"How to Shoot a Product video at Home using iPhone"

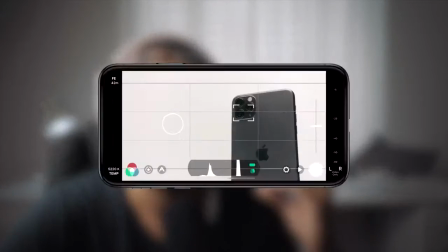(4:10)
Now you can also manual control it by bringing up the sliders. For the material, I used a white acrylic background, which I thought would work well with the iPhone 11 Pro.
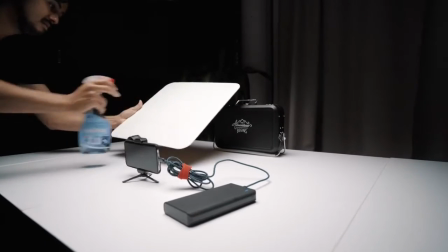(4:22)
Now, it's important to use a glass cleaner with a microfiber cloth to get rid of stains and fingerprints.
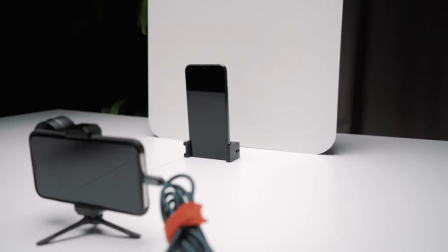(4:29)
This can really be your best friend. What I also found useful was using an air blower to get rid of the dust.
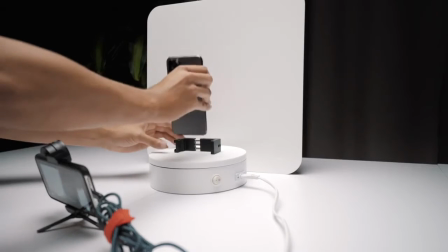(4:36)
To make the iPhone 11 Pro stand, I mounted a holder at the very bottom of it.
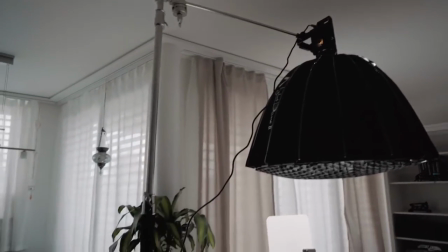(4:41)
As for the lighting, what I did is I mounted the Apture 120D on a C-stand to get a soft top-down lighting.
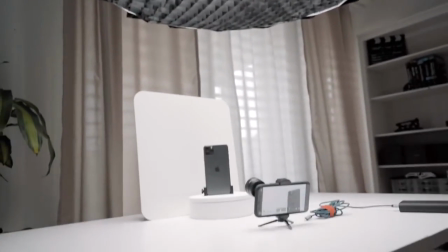(4:49)
I attached a honeycomb grid to bring the object more in focus. Especially for the product shots, you want to use a big source of light to make the product look more appealing. I then darkened the room around it to have a more controlled lighting environment. Next up is movement. Now that we have everything set up, we can start making our product come to life.
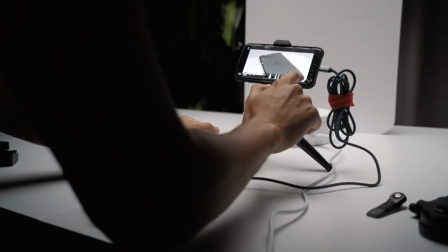(5:11)
This is an experimental process where you have to try different things out.
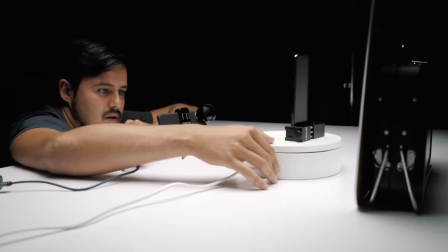(5:16)
For a lot of shots, I used a wide motorized turntable. This was really helpful for having the product rotate smoothly. The revealing shot at the beginning was done using the ProLight by Sandmark.
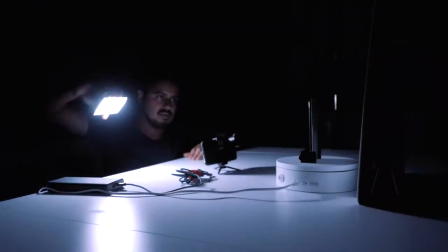(5:30)
I darkened the the entire room and move the light with my hand to create those highlights,
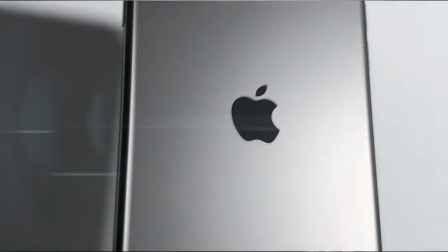(5:36)
which really gave the product a dramatic effect. You can really play around with it and see what works. Now, I wanted to have a shot where the iPhone was levitating. For this effect, I filmed the iPhone that was laying on top of an object.
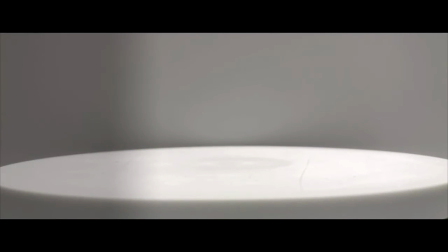(5:50)
I then removed the objects and filmed just the background, also known as a clean plate.
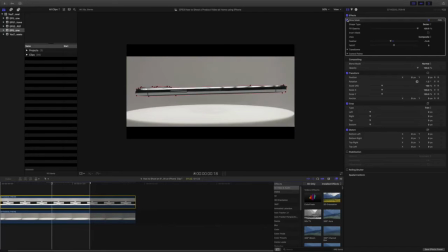(5:55)
In post, I overlapped both, masked the iPhone out, added shadow and motion to it.
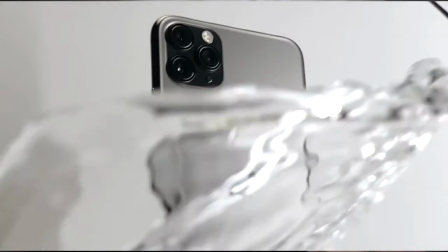(6:01)
One of the more difficult shots was the water splashing effect.
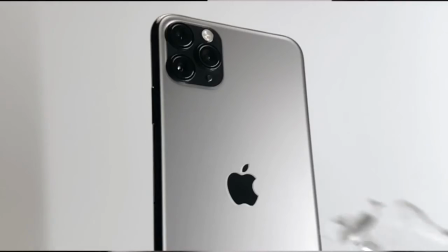(6:05)
The first shot didn't work out because I wanted the water to splash upwards and not sideways. So I then placed the iPhone closer to the edge of the table, took the two glasses of water, and simultaneously threw the water in the air. The results were pretty epic. This shot was obviously done in slow motion. The settings I used was 1080p at 240 frames per second. And if you're shooting with a higher frame rate, you need to add more light. So I added two tube lights to brighten up the image. As you can see, you don't need a studio space or spend a lot of money creating these type of videos. Just do it in your house with these simple equipments. The more you do it, the better you get at it. If this video helped you in any kind of way, leave a thumbs up and let me know in the comment section below what you think of this video. Once again I would like to thank Sandmark for hooking me up with their awesome product. If you haven't subscribed to this channel please do so, you would help me immensely. I upload videos every week and we are soon reaching 2,000 subscribers so thank you for all of your support. If you want to learn more about mobile filming I have two videos right here ready for you to watch. Thanks Thanks again for watching and I will see you in the next video.